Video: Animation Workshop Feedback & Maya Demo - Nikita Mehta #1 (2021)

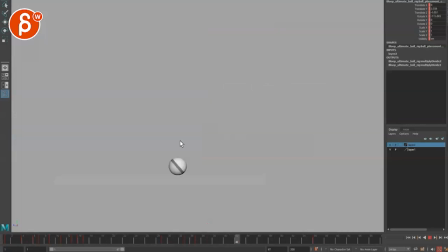All right, so obviously the roll is going to be different, but this has to be a more exaggerated heaviness to it.
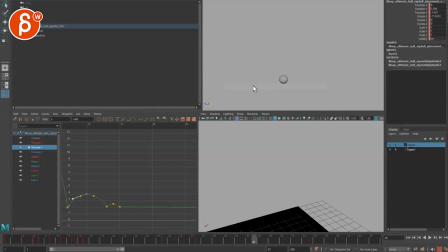I'm actually going to, just because it's distracting, shading. I'm going to do default shading, and I'm actually going to take the rotations out.
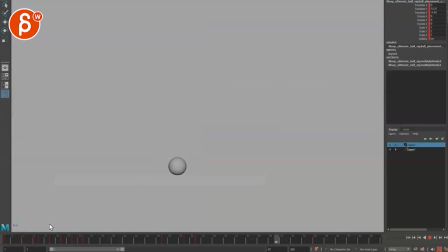So if you just look at the ball, boom. All right, so you can see it goes up, and it feels too fast. Up, and that, because I have these over one frame.
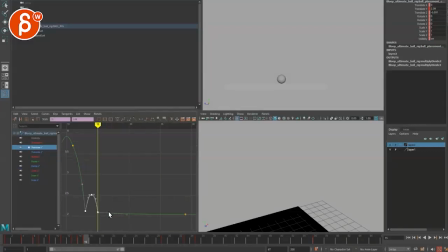So you can either reduce the up and down. Ooh, I see what I'm doing here. This is what's funky too, huh? Even though it seems correct height-wise, and then it goes down. So I'm going to, interesting.
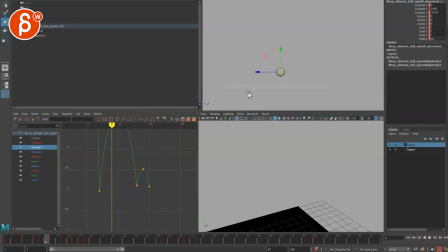Are we that minimal in the heights? Let me go lean forward my head. Yeah, there's a little bit of an intersection. Then it seems better. Let's make this accurate. But I'm going to give this one more frame. And give this one more frame. That already feels better.
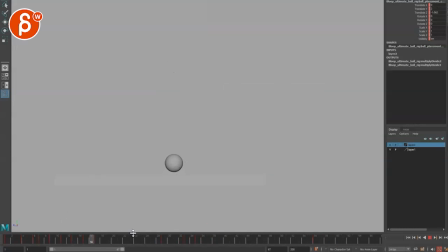And it's tiny, but it just has a little bit of boom, boom. And even then, it feels almost too high.
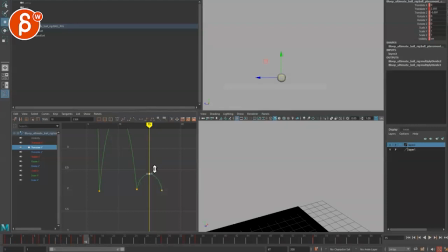I'm going to go a bit lower.
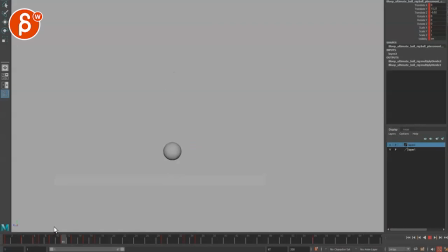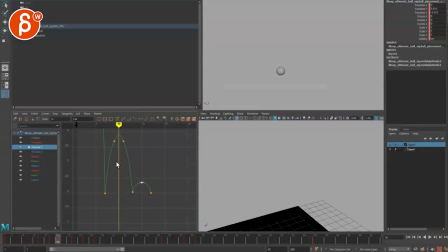Even this, dare I say, a bit lower. Flatten these, so messy. And that has a bit of a long hold there. It's this guy.
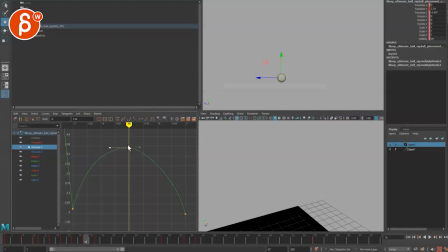Just reducing this and just expanding it a little bit here. So it's a bit of a softer up and down. You can see that. So it's not so over one frame pop.
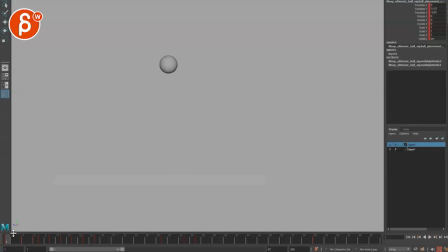Boom. Yeah, I mean, the rollback is too much, but that's kind of, to me, a bit heavier.
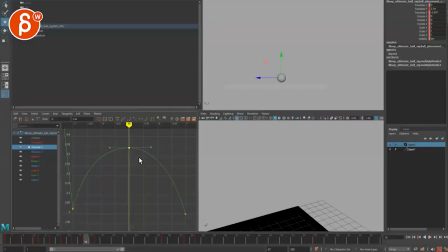And again, you can go even less with this to really just have barely a bounce there. Reduce this, obviously reduce this one.
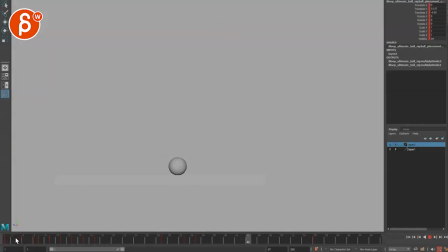It's barely up in the air.
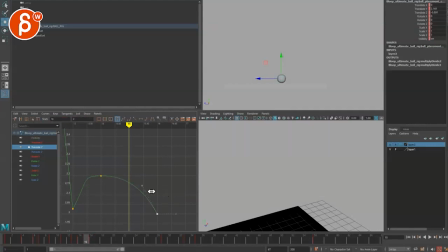Then it almost feels like if we're that small, you can potentially look at reducing the distance here. So messy.
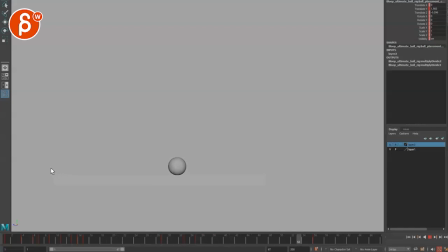So as you play around with this, you can see kind of if I go just really barely up over one frame. Now, I don't know how this is going to record, to be honest. You know, playing in real time and recording and then processing the whole this.
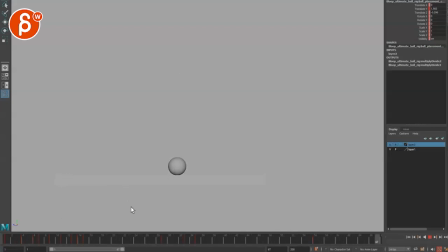So I'm seeing this right now, but if, when you see the recording, I'm going to save these so you can see that in Maya. But for anybody watching this, you know, however accurate that strobing is going to be, but there's a difference to me with something that big
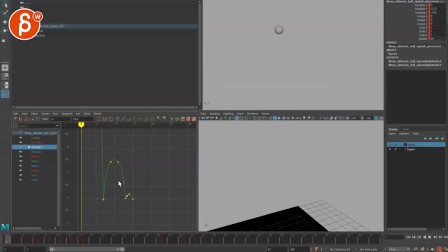versus something where, again, we're going much higher. And even if I give this a bit of that, I mean, again, I would bring this to the lower.
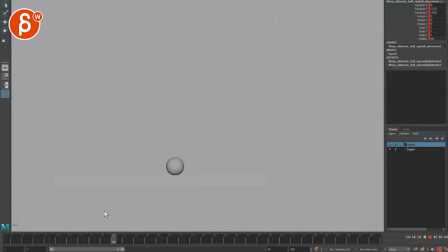It's going to be messy here, but like, that has a different feel. Like, all of these still feel heavy, but I would go more in that direction than what you had before. Now, switching to the other one here, doing, doing, you can see this here. I just opened the scene.
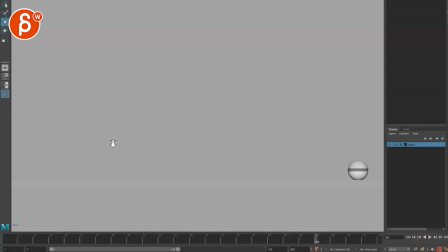I'm just going to zoom out a bit. I can't, cannot.
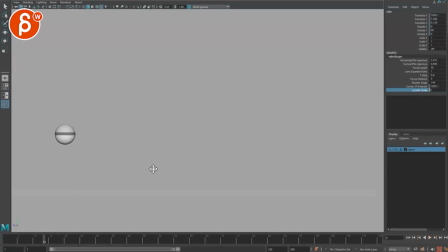All right, I unlocked the camera so I can move this around a bit. So I'm going to, I undid this. So you take all of this and you unlock. And now I can kind of refocus some of that stuff. All right, you can see this here.